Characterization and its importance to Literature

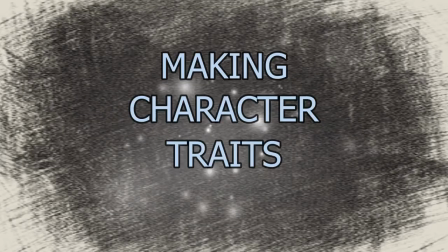Characterization is, in a few words, making character traits apparent. In fewer words, it's character development.
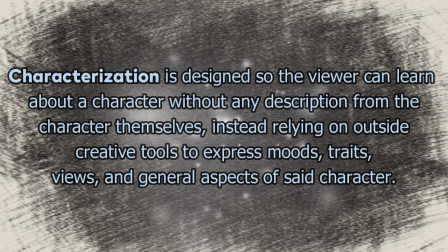In a run-on sentence, characterization is designed so the viewer can learn about a character without any description from the character themselves.
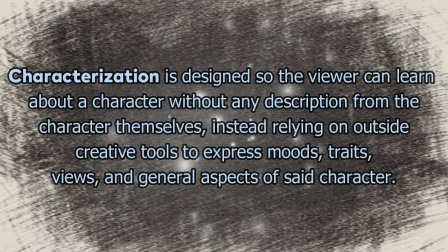Instead, relying on outside creative tools to express moods, traits, views, and general aspects of said character.
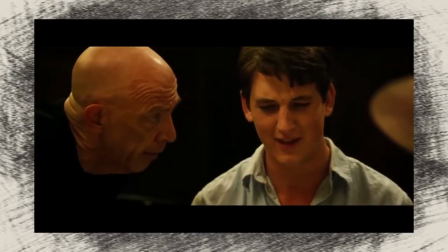This happens all the time in stories. Generally, you don't have someone just explicitly say who they are and why they are important to the plot.
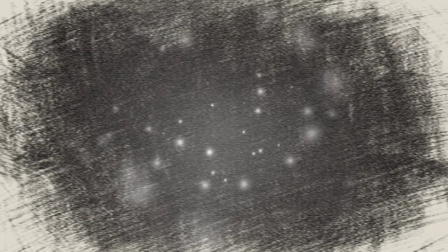So authors, filmmakers, and writers use implicit tools to make storytelling easier.
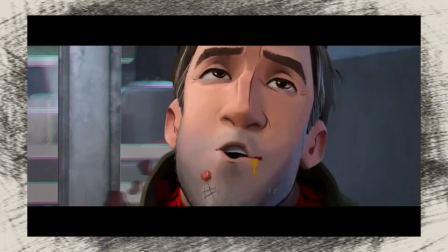Sometimes it can be a minor design choice. In animation, it can be the small ways in which information is expressed through the ways the characters look and move.
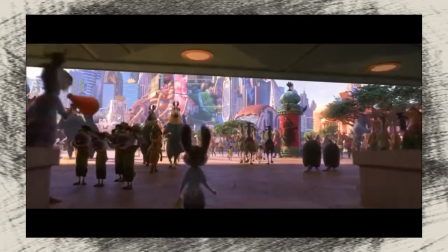It's the reason why lots of Disney films humanize animals.
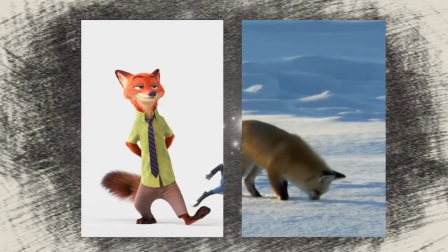Our knowledge of different animals from our own experiences lets us assume established traits without any dialogue having to be written.
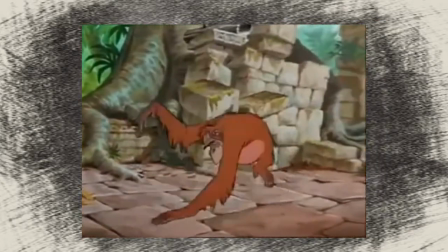Meaning, Disney can build characters around these preconceived understandings and amplify them to fulfill the needs of the story.
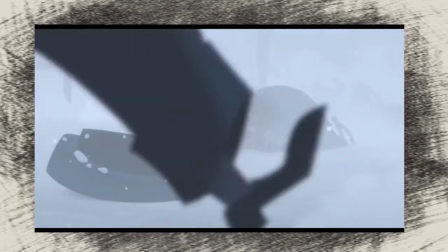Other times in animation, the color palette or stature,
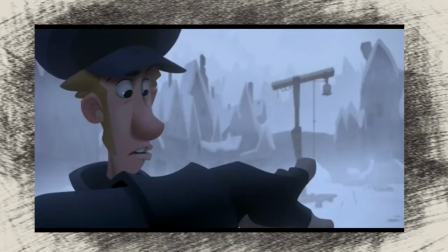the poses or general voice acting ability can be identified by the viewer and be used to provide depth to what's shown on screen.
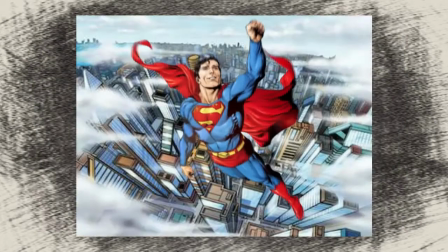Superman is a good example.
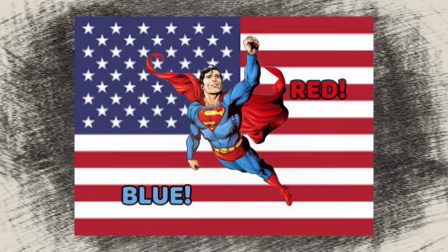Viewers can correlate his primary colors to that of the United States, which, within his fiction, is what he strongly represents and is associated with.
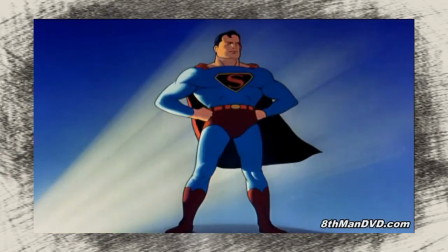Within his media, Superman is also depicted in a very authoritarian pose, designed to make the most of his top-heavy shape,
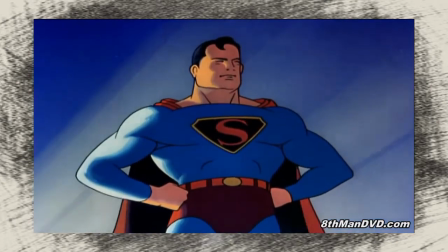which again enforces an idea in the viewer's mind of what kind of character Superman could be.
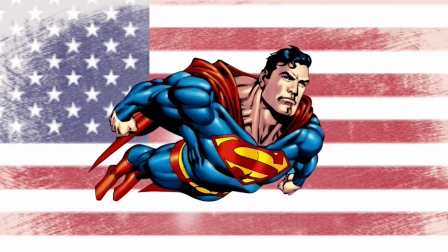Someone who's very strong and needs to display himself in a certain way to enforce his image.
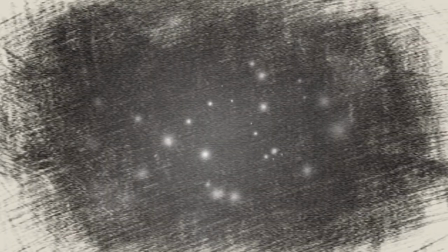Other media like film or television provide characterization through stuff like set dressing, giving information about someone based on the environment around them.
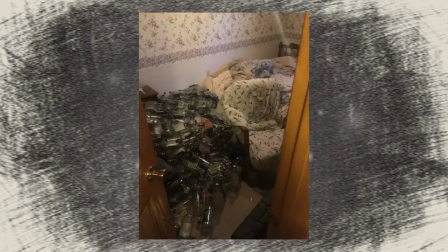Maybe a filmmaker shows a character's room with empty bottles strewn around the place.
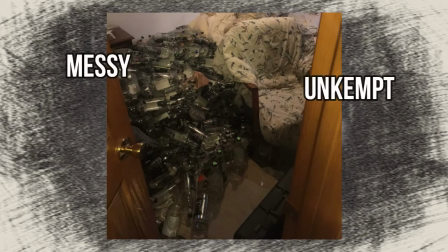Logically, and depending on our own experiences, we can tie different aspects of the scene to different traits that the character could convey,
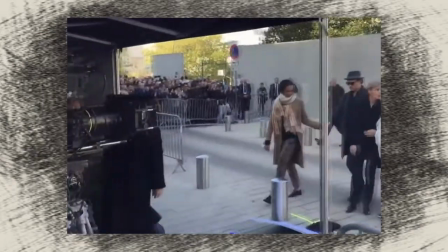creating an image in our heads of who lives in this room. Maybe the lighting or composition or the framing of a scene could depict a more emotional side
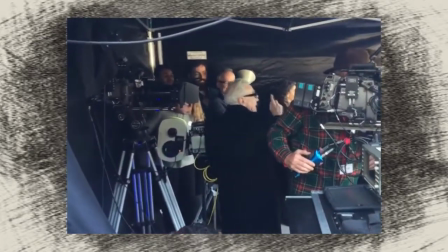of someone in a more interesting way than them just speaking every detail of their thought process.
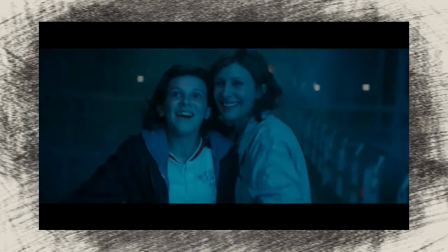Framing especially is what adds character to different monster movies, depicting scale and how overwhelming the creatures are.
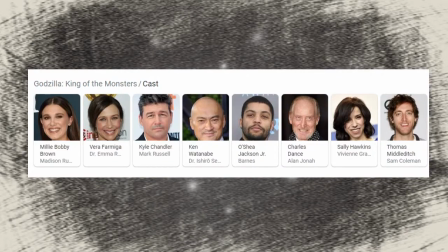Since these movies rely on a secondary cast in order to sustain a plot, the monsters themselves have to be shown in a way that strengthens that disconnect.
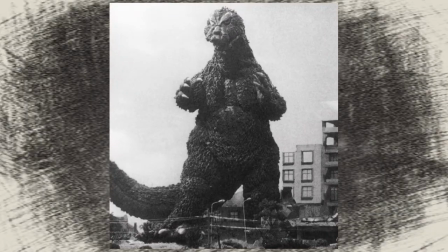They hold a different level of value over the human characters, so the way they're perceived by the viewer supports that.
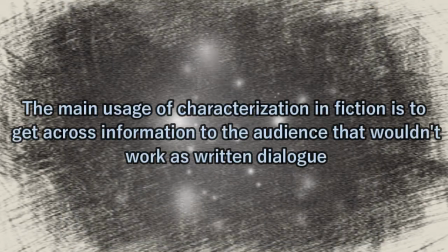The main usage of characterization in fiction is to get across information to the audience that wouldn't work as written dialogue.
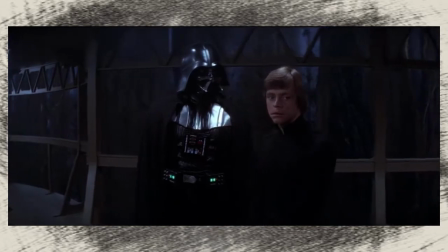In Return of the Jedi, Luke doesn't start the scene by saying how disconnected he is with his father.
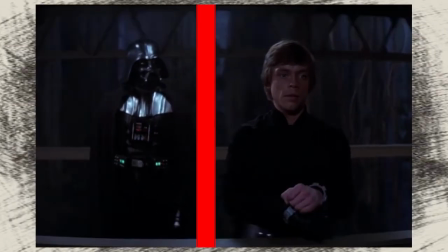The scene shows us this disconnect through the placement of the characters, while also providing background depth to enrich the viewing experience and make the viewer ask questions.
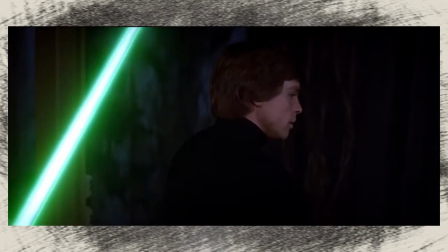The information was never stated, but clues were placed within the scene, so the audience can build their own interpretation.
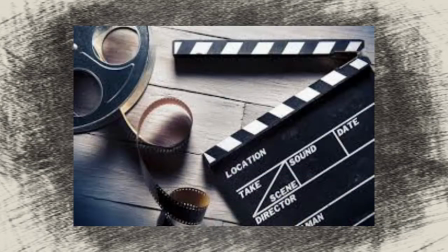All of the tools I've just mentioned are incredibly valuable for visual storytelling, and each is an outlet of characterization. But all of these tools are mainly used in TV or movies.
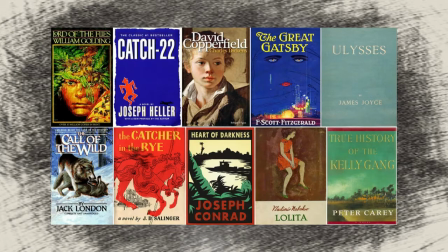You can't translate them to novels, at least not without modifying the format, like with comic books.
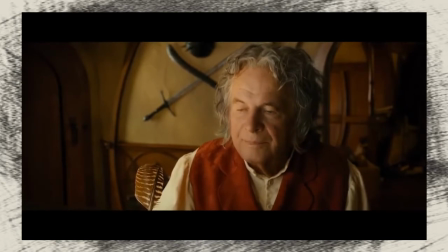Books use lots of descriptive words to establish the world of the story, or to explain how someone looks, since they can't actually show that.
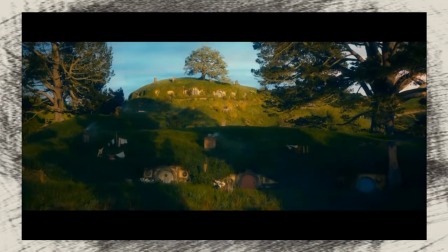Meaning, writers have to take a lot more care when choosing their words, since they hold so much more value than if it was a film script.
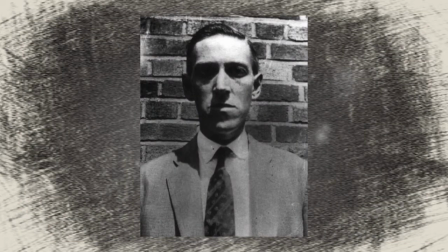Lovecraft is a good example. He's an author that's very good at characterizing his characters.
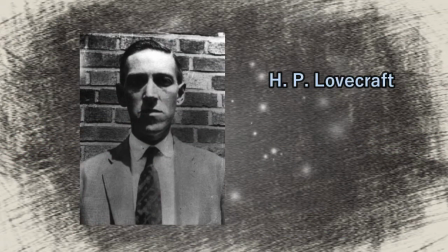H.P. Lovecraft was a talented author.
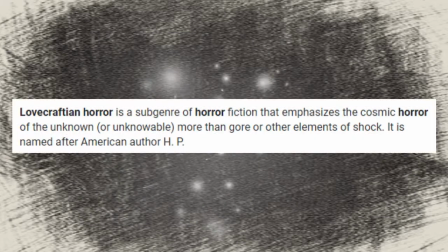He wrote a lot of stories driven by horror, and his writing inspired an entire genre of Lovecraftian horror, which is pretty creepy.
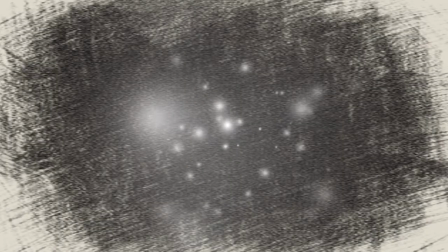Lovecraft wrote several stories and poems that are great examples of characterization within literature.
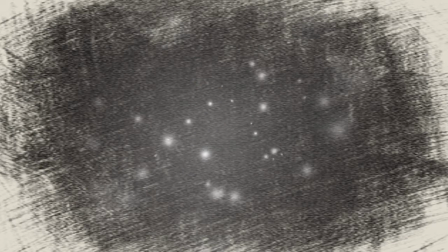Not only through specific characters, but as well as establishing perspectives of broader groups.
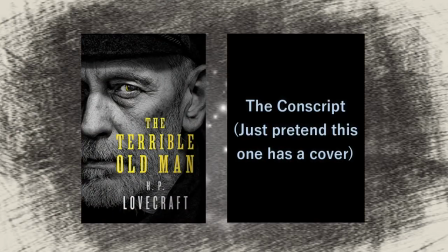There are two pieces of his literature I would like to talk about today.
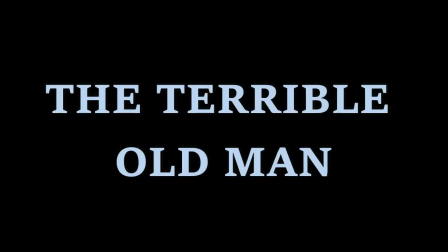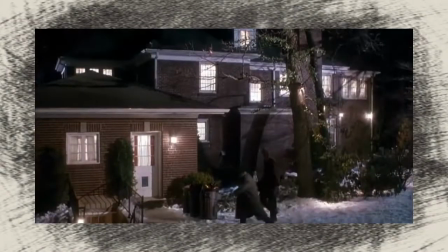The SparkNotes version of the plot is that some thieves are trying to break into this old guy's home.